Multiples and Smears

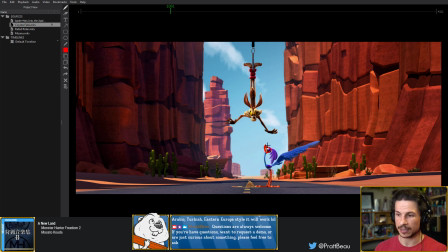(25:47)
So his head's kind of a triangle here, about that size. So if we kept that same size head right there and just follow the tip of the beak
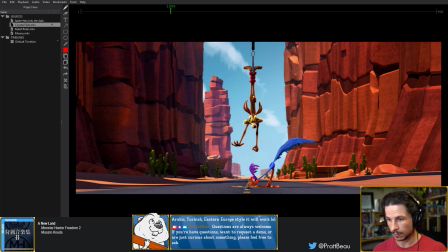(26:02)
about there and then there, you can see how much of a gap there is here. From this pose to this pose, the two head positions barely overlap.
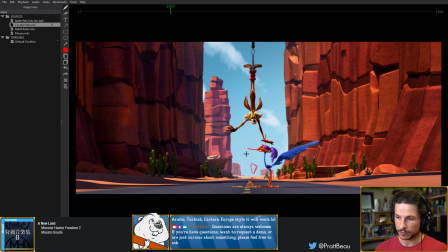(26:16)
I hope that's coming in clearly for everyone. But then afterwards, we have this huge gap between one head position to the next. What the smear is doing is it's bridging that gap. Once again, leading our eye clearly into the next pose,
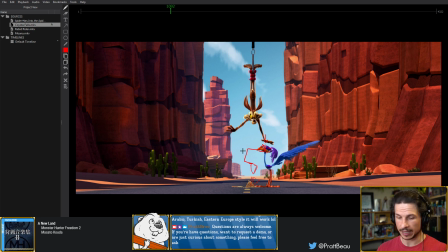(26:33)
because if we don't have that, the audience's eye could easily go this way, and then their eyes will want to keep going too far possibly,
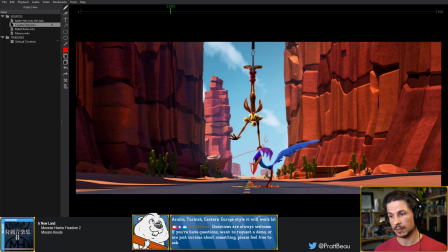(26:45)
or in the wrong direction. We could lose the audience. By bridging the gap, by smearing the pose, we merge that and we lead the audience's eye in the correct direction. Okay, so we've got that.
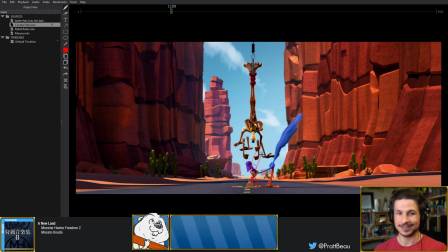(27:04)
Well, after that, we've got this awesome multiples of the coyote's arms. Look at that.
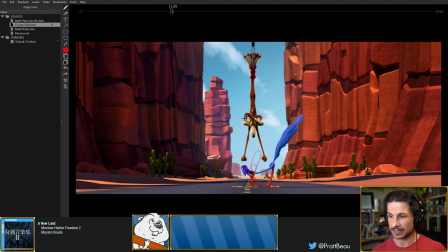(27:16)
And then this amazing smear right here, which again, if we didn't have this, and imagine the coyote's face, we'll just do a simple triangle here. If his nose wasn't smeared all this way,
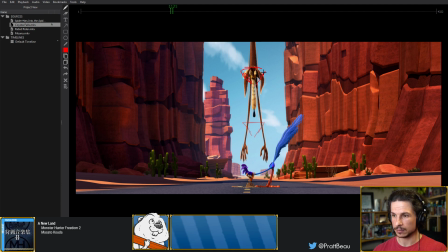(27:30)
his head would be about there, triangle about that size, and then it would be gone. That's a big gap to happen in one frame. Same thing with the arms. If his hands didn't stretch here, let's see, the distance would be about there,
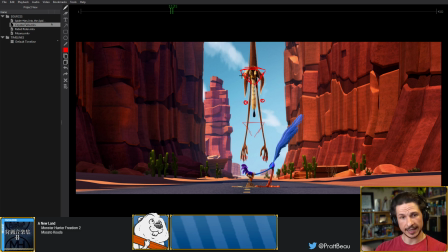(27:49)
we would have this huge gap, and then poof, he'd be gone. You might have the hands a little bit there, maybe. No audience member would be able to read that correctly. It would just, he'd just feel like he poof disappeared out of the scene.
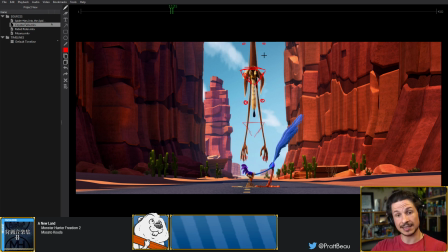(28:06)
By stretching him out, the audience's eye is led up and out of the frame. And then the multiples here. This is a secondary use for multiples.
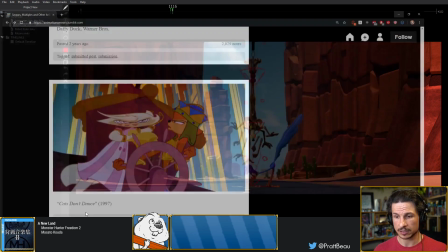(28:18)
So multiples can be used, like I was showing with the Daffy Duck here,
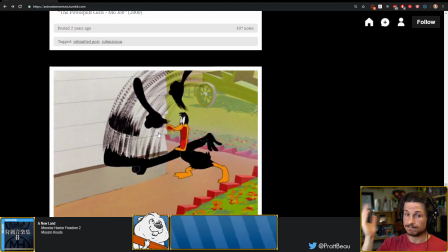(28:24)
to show a motion, in this case his hand coming down, and we're letting the audience's eye get led from way up top to the bottom. That's one way of doing it. The other thing,
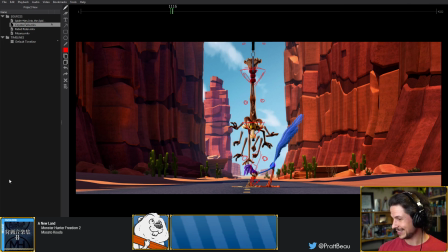(28:42)
the other thing that multiples do is bouncing off my screen now, the poor thing. I don't know if you guys can even see it on camera when it flies by.
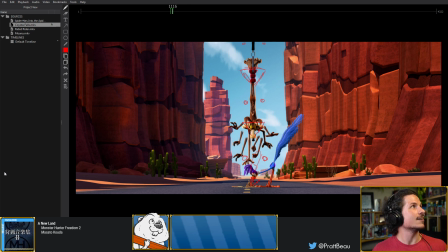(29:01)
Aw, the poor thing. I would like to see bees suffering. There's so few of them. Oh, A to the J. Someone had to do it. So the secondary effect that multiples have is that they can show
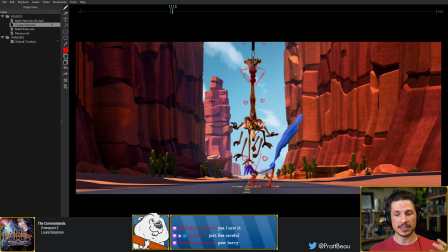(29:22)
hectic motions very well. Motions that would be too much of a pain. Hey, Yeti Kong, thank you so much for the subscription. Aw, thank you so much.
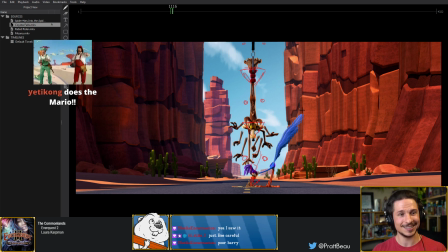(29:33)
That's awesome. I really appreciate that. Oh no, I forgot. I turned off the music. No, you guys didn't get to hear it. But thank you so much.
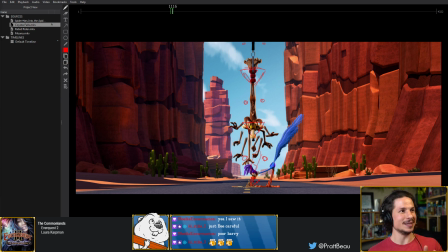(29:46)
I wanted to look at the camera, but the bee keeps flying right in front of me. Oh. Hello. Oh, yes.
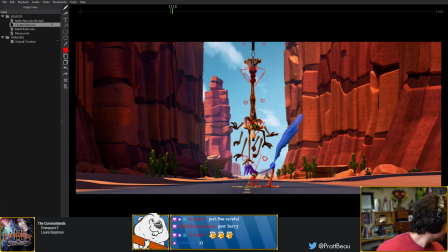(29:56)
Go that direction. Finally. It's going in the right direction. Yes. It went to the door. Yes.
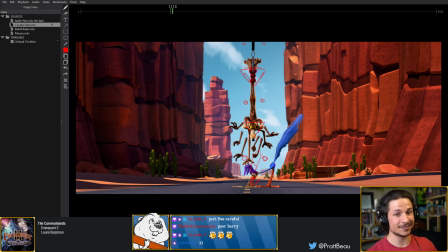(30:10)
I've been trying to get that bee over there for the last 2 hours before the stream. because I didn't want it bouncing around here and I didn't want to hurt it. But it kept like flying into the rafters and hiding itself.
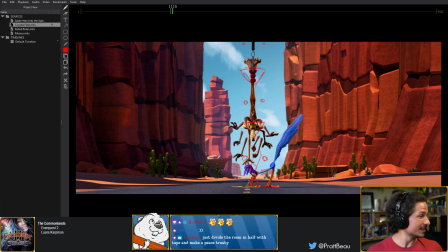(30:25)
A peace treaty, yeah, I'll have to just get some sort of no man's land where we don't interrupt each other. It takes the sky, I'll take the ground. We'll be fine. Oh yeah, hectic motion.
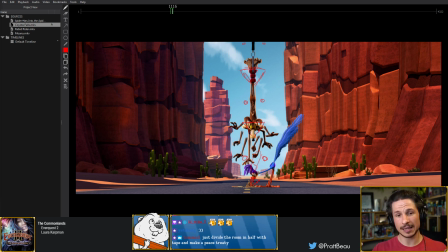(30:40)
So with multiples, it can really show hectic motion really well. And in this case, we get that very clearly when the coyote is trying to grab their own roadrunner. There's just this, like, it feels like 100 arms all at the same time. It
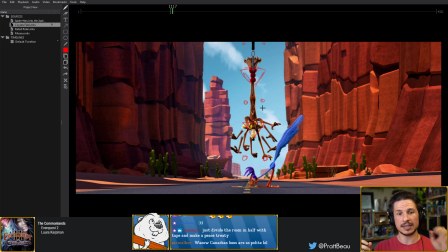(31:02)
enhances that moment so much more than if you just went 1, 2. You're almost showing like 5 times the amount of animation in one frame, which is fantastic for us as animators because it gives us an extra tool to push our animations to a level that
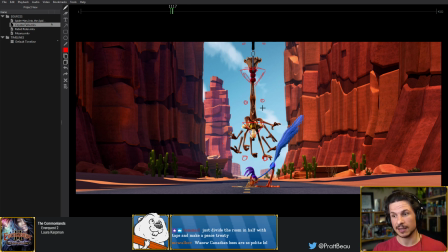(31:20)
conventionally we couldn't do. And we can push it so much more than live action could ever be, because you can't do this in live action. So it allows us to exaggerate things to a huge degree without losing the audience's attention or without
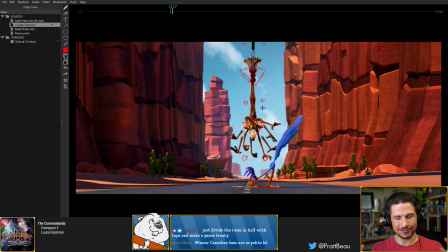(31:40)
kind of feeling just weird. Now, with all of that said, how do you start thinking about this? Because again, like I was saying before, the technical aspects of how to recreate this in Maya or in 2D, it's easy, you just draw it.
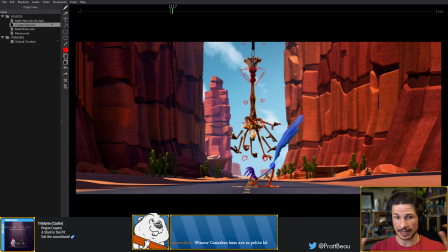(31:59)
The technical aspect of it is you just draw it. In CG, you have to recreate it in Maya or Blender or whatever program you're using. That's not too complicated as long as you know a few quick tips and tricks. But how do we start thinking about this? How do we go through and
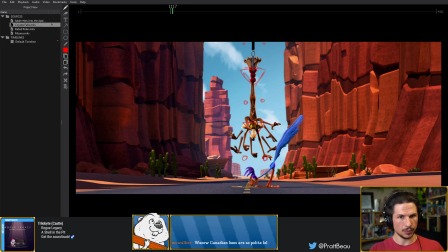(32:20)
actually recreate this in a way that works and isn't just random motions, where it's just a ton of arms and then poof, they're gone and the audience won't know what's going on?
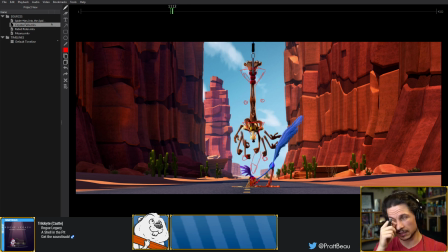(32:33)
How do we make it appealing? Well, there's a few different ways of doing it, but one of my favorite ways, just because it's simple, is you're basically recreating a spacing chart. An arc and a spacing chart together in one.
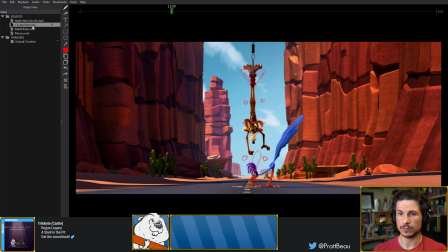(32:53)
So let me let's see if I can clean up my drawings here.
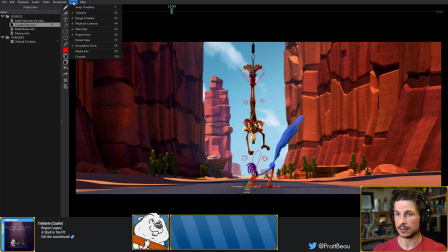(33:09)
I just want to clean up my annotations so we don't have all of these extra things. Let's see, I wonder if I can just duplicate this. Or maybe reopen it.
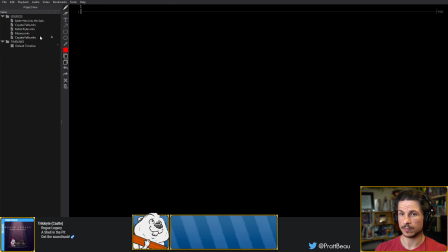(33:27)
There we go.
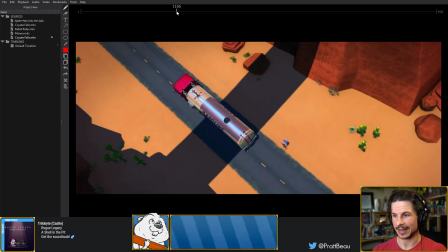(33:31)
This is such a great short to analyze, by the way. Okay, cool.
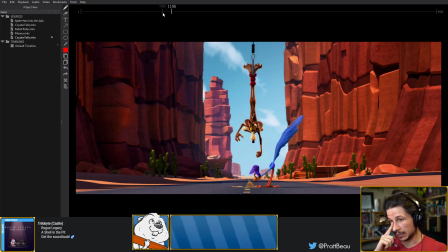(33:37)
So, like I said, if you start thinking about this in terms of spacing and arcs, the effect kind of becomes a lot easier to understand and also to plan out for your own shots.
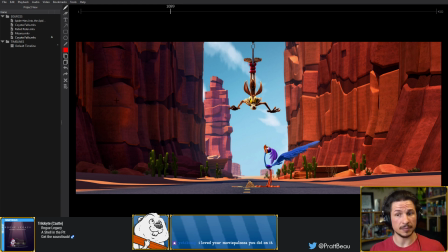(33:55)
So if you're new to animation or you're not familiar with these terms, arcs are basically the motions that get created when we move.